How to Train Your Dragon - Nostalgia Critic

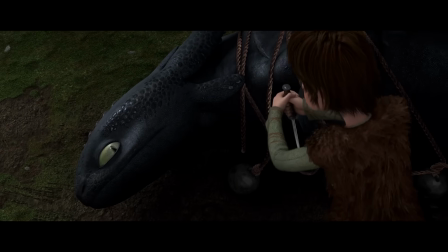(8:08)
Even when Hiccup's gonna try and kill the dragon he captured, the dragon doesn't look angry or give a sad face like most movies would.
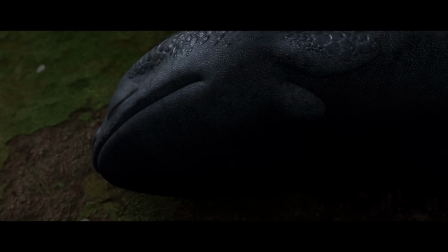(8:14)
He just closes his eyes like, yep, always knew this was part of it. I blow shit up, you turn me into a bicycle seat.
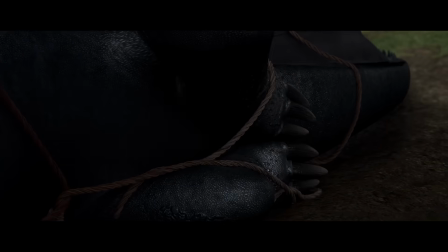(8:19)
My head's already shaped for it. Hiccup finds he can't do it and sets him free, but his damaged tail prevents him from leaving the area.
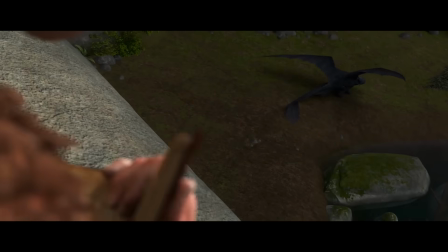(8:27)
Hiccup realizes he might be able to use this to his advantage, as in dragon training, he's not exactly the deadliest fighter.
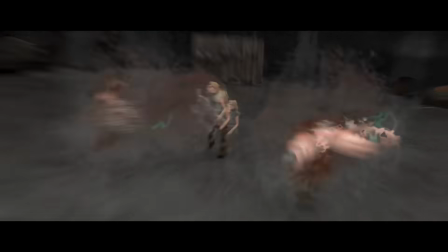(8:33) Knives, make lots of it to throw off a dragon's aim. All dragons have a limited number of shots.
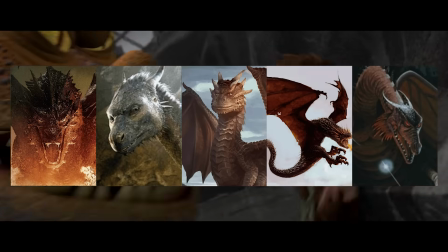(8:39)
But notice not only are the dragons unique, I mean, I'm sure you've seen a million dragons in a million stories, but ones from here are instantly recognizable from this franchise.
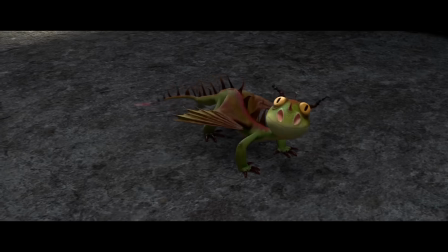(8:47)
But each one has different traits. And it's legit fun to hear what makes these dragons different from each other.
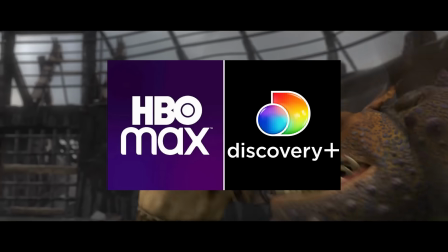(8:52)
It's like Discovery Channel if Max wasn't trying to shove it down your gullet.
The hideous Zippleback.
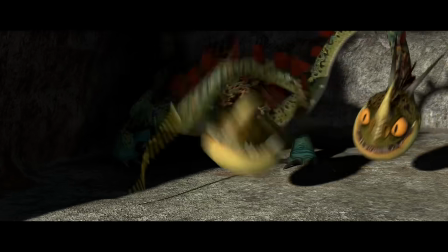(8:57) One head breathes gas, the other head lights it.
This one is called Three Balls. He has no special skills, just 3 balls. It's weird and I can't not mention it.
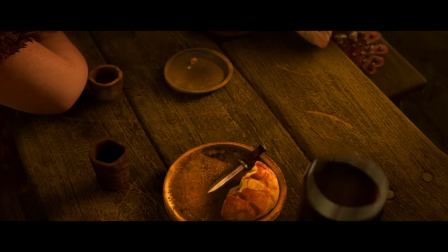(9:11)
Are battle boners a thing?
The Dragon Manual. Everything we know about every dragon we know of.
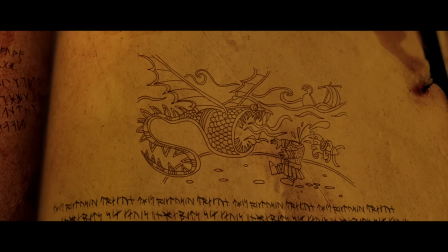(9:18)
He studies Tobin's Dragon Guide and has a nice touch. The more immersed he gets into studying dragons, the more immersive the book literally becomes.
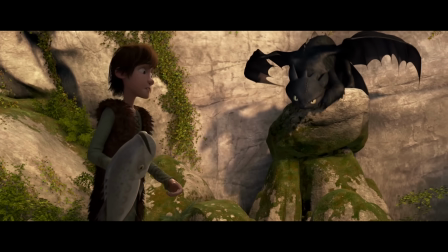(9:25)
Seeming to come to life, the more he discovers. On that note, Hiccup does discover more about his new dragon friend, who he names Toothless, seeing how he can hide his teeth at any moment. Toothless, like the other dragons, is a really great design. It's like he's half salamander, half cat.
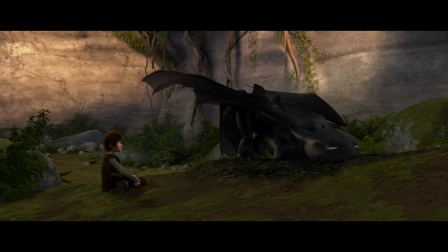(9:44)
They combine so many animals in this one beast, yet he still moves in a distinct way you feel like only this creature would move. And honestly,
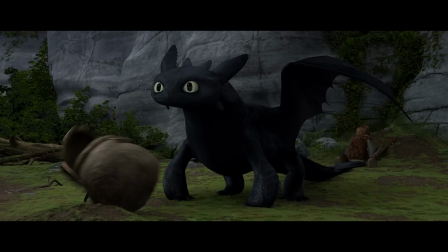(9:51)
I never put together how similar the outline of his face is to Stitch, another creation from this directing duo.
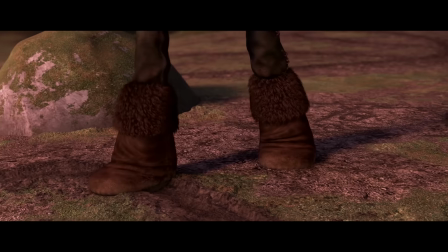(9:59)
Through some great visual storytelling, Hiccup learns more about how Toothless thinks and communicates,
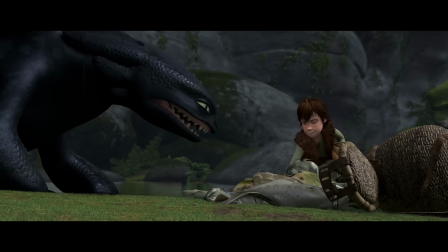(10:04)
and every step of the way feels believable given the world and environment they've established.
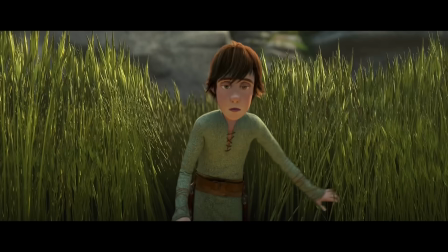(10:09)
And you're immediately sucked in because at the same time Hiccup discovers something new, you're discovering something new.
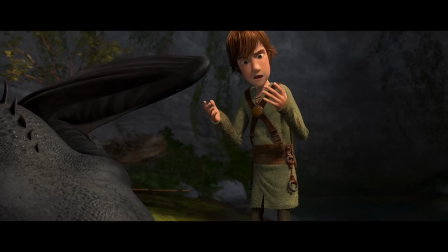(10:14)
Like, you're learning these neat facts with him, sharing in his excitement. Which is so much more interesting than let me tell you in 5 paragraphs how this works.
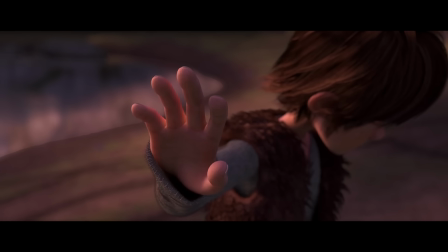(10:23)
In probably the film's most famous scene, Hiccup puts out his hand, hoping he earned his trust, and Toothless allows himself to be pet. Let's see what that means. I'm now pregnant with this child. What? Hiccup makes an artificial tail for Toothless, so getting it on him is not the easiest task.
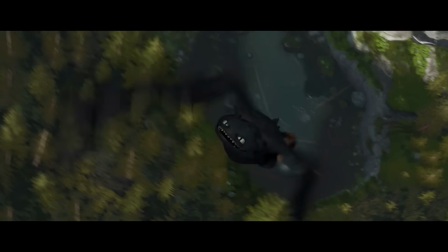(10:42) Whoa! Oh my, it's working!
Something DreamWorks usually knows how to do well is shooting its films for 3D.
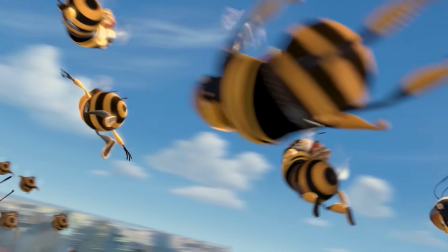(10:53)
Even in something like B-Movie, as much of the character as possible is usually kept in the middle of the screen.
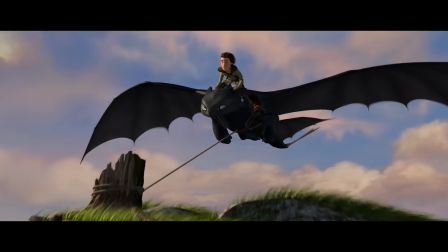(10:59)
So when you get a flying sequence, you really feel like you're flying with them because very little of them is cut off.
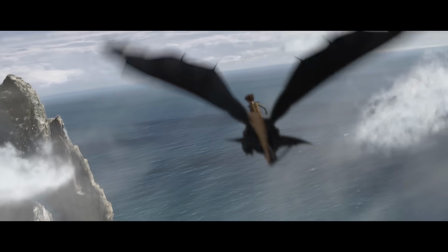(11:04)
And honestly, even watching it in 2D, it's not a bad way to frame your shot. It does keep it visually interesting.
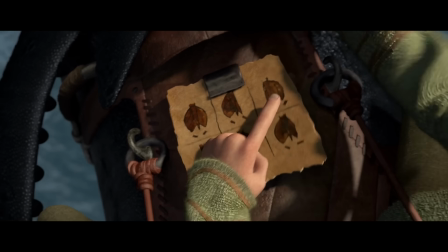(11:11)
Even little details like Hiccup making a cheat sheet for how to operate the tail.
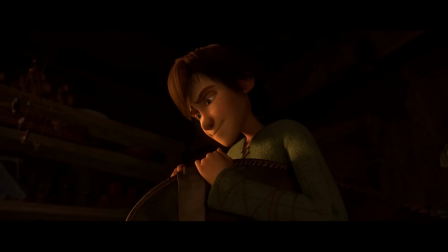(11:15)
That's not something that's needed, you could just say he figured it out, but it makes the training process feel more real.
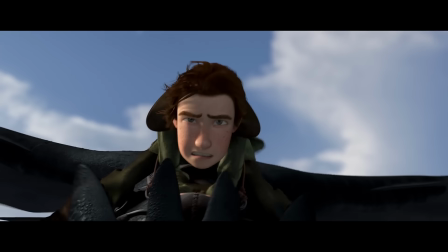(11:20)
A kid would have a cheat sheet. And yeah, like I said, these flying scenes are amazing.
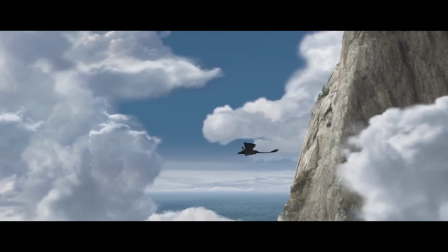(11:25)
They allow just the right amount of time to hold on these shots where you feel like you're flying with them without holding too long on them to feel distracting. It is legit hard not to hold my hands up like I'm on a roller coaster during this shot.
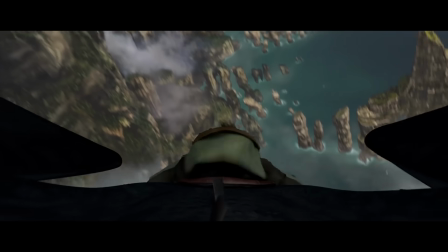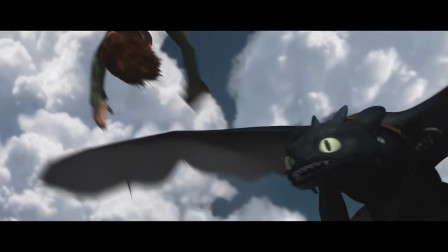(11:44)
Even the actual How to Train Your Dragon roller coaster, I don't think will feel as much as a roller coaster as that one shot did.
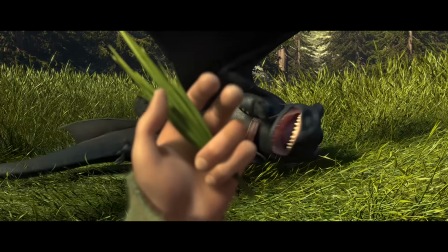(11:55)
As Hiccup learns more about how dragons think and move, he incorporates it into his dragon training, making him the new top student above Astrid.
Wow, he's better than you ever were.
Well, you are T.J. Miller, so you're already used to most people being better than you.
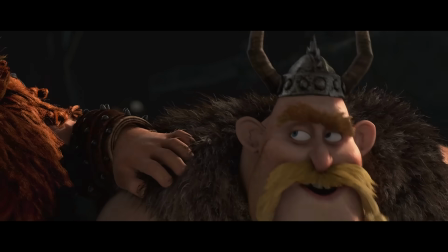(12:09)
When his father returns from a voyage, he's shocked to discover Hiccup's amazing accomplishments.